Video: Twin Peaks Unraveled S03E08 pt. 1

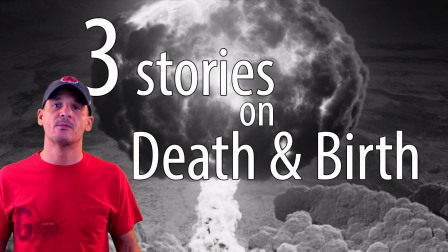Episode 8 was an incredible, unbelievable event. Pure genius that blew my mind.
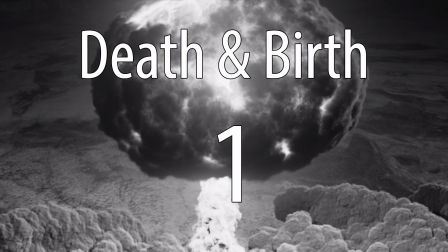Hey, I'm G, and this is the G-Spot. The first story was with Doppelganger Cooper and Ray. So we see both death and birth in the first story with Doppelganger. He experiences death, and then I guess for him, technically, it would be rebirth, because he's reborn again. Can't get too hung up on those words. We're just looking for relating themes in all three of these stories.
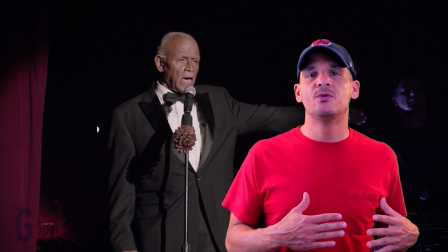And Doppelganger did die, and then he came back to life. So we did cut to the Bang Bang very early in the episode for a performance.
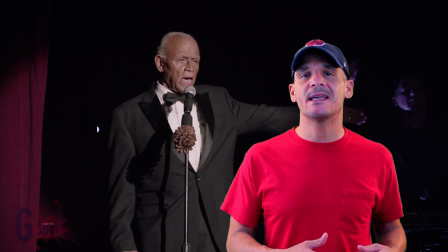And we're used to these performances being at the end of the episode. The reason why we saw it so early in this episode is because it was the end of the storyline in the current timeline that we've seen in this story. That was the only bit we got from the characters from Twin Peaks, Buckhorn in Las Vegas in episode 8.
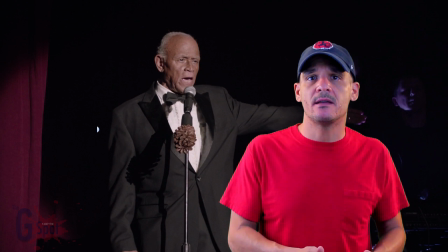So in a way, it was like, okay, this is the end of episode 8. And now here's some additional information for you.
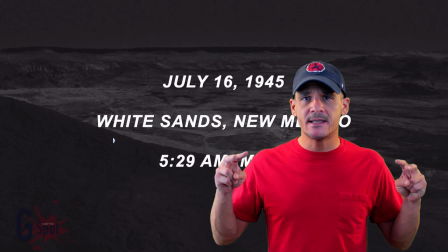The second story we get starts with man's very first nuclear explosion.
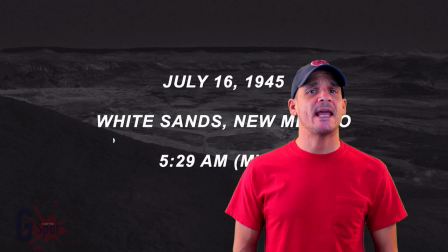On July 16th in 1945, the Manhattan Project tested its first atomic bomb.
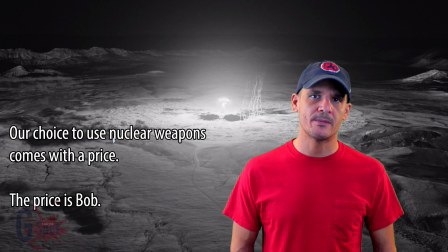The fact that we use nuclear power as a weapon is a pretty big deal for our species. A nuclear explosion is death, destruction. We see the birth of evil within this explosion.
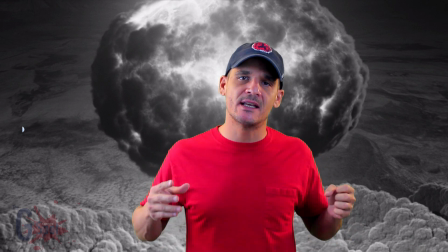The camera zooms right in on the mushroom cloud, and then we are lost in the mushroom cloud.
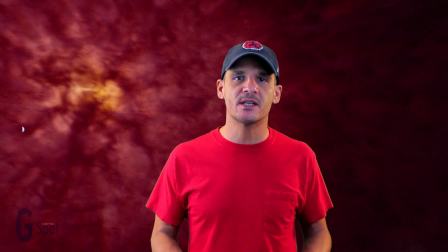We go through several minutes of music and lots of different flashes on the screen.
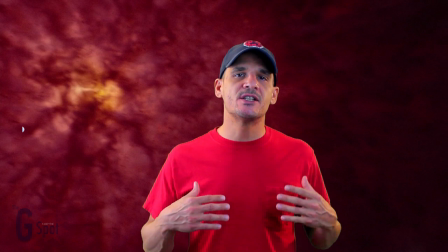Now, part of what we're seeing and hearing is Lynch putting us in a certain emotional
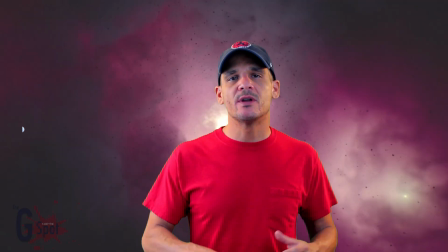state so that emotionally we go through this ride of death and birth. He wants us to experience this on a subconscious level.
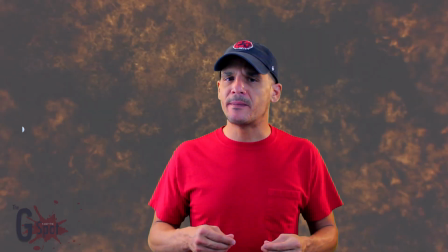A lot of these images that we see are very reminiscent of what the Big Bang would have looked like, what the beginnings of our universe looked like before planets and solar systems were fully formed.
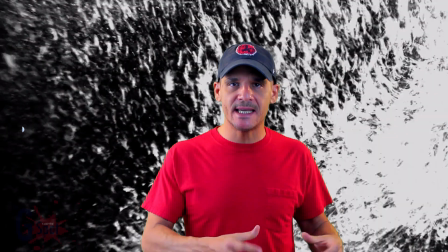So there is a lot of references to beginnings and birth in this scene.
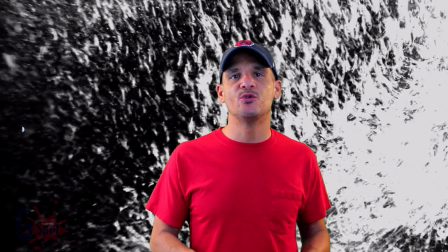After a lot of these type clips, we get some hints as to what's been going on with the Black Lodge. One of the big pieces of information we get in this nuclear explosion story is we
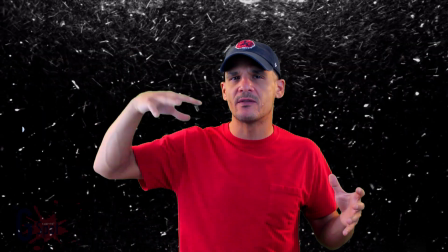see the space that Cooper's falling through in earlier episodes created.
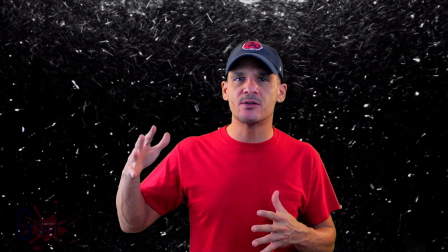This nuclear explosion created the space that allows the figures and people from the Black Lodge to travel into our world.
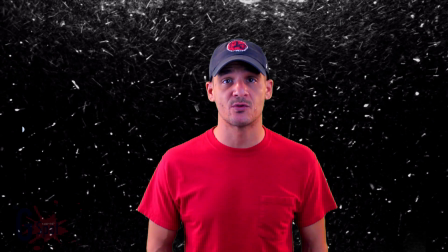We cut to the convenience store, and there's something going on at the convenience store.
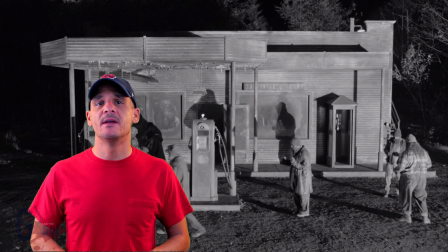We can't exactly see what it is at first. Eventually, we see that there are woodsmen moving at speeds that are beyond our sight, and the best way to describe what we saw is they were preparing something.
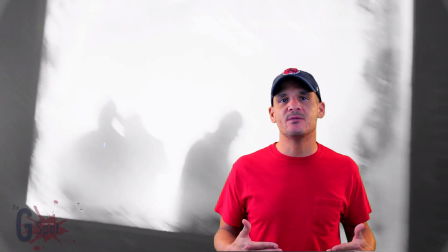They seemed very busy at work, but we could not see what they were doing. They always walked with their hands like this. They moved with what seemed like purpose, but the purpose cannot be identified. There were several different woodsmen in this scene. They do not all look alike, but they do all act alike.
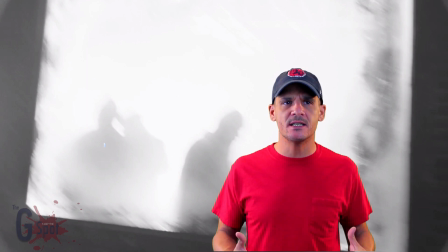So I'm getting this idea that these woodsmen are like minions or worker bees for the Black Lodge.
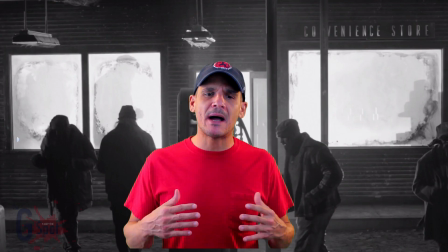But they don't seem to be mindless worker bees or minions.
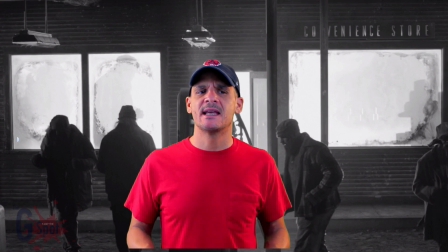They seem to be driven with a great purpose and capable of doing whatever they need to do. So we stay at this convenience store for quite a few minutes on them, with them bustling around and getting to work.
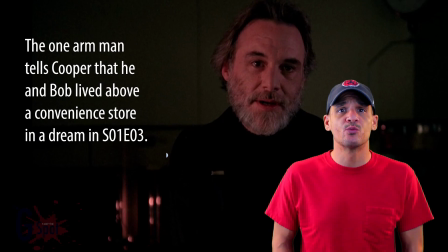This convenience store is really, really significant. It looks like that at the beginning of the birthing of the evil that Bob represents and the whole Black Lodge represents,
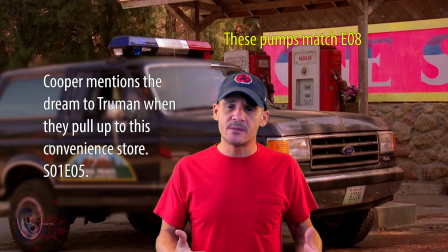while this was being birthed into our world, that the woodsmen came ahead of time to prepare where they were going to live. They were preparing the convenience store for Bob and the other members of the Black Lodge to live.
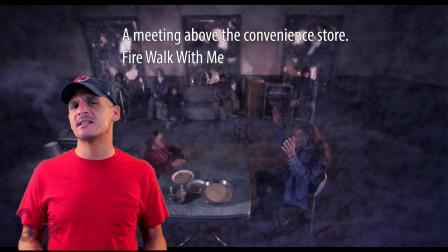Now, one of the more interesting things about the convenience store that we saw in episode 8 was it really didn't look like there was a place above it to live. However, on the side, we do see a staircase that leads up to the top.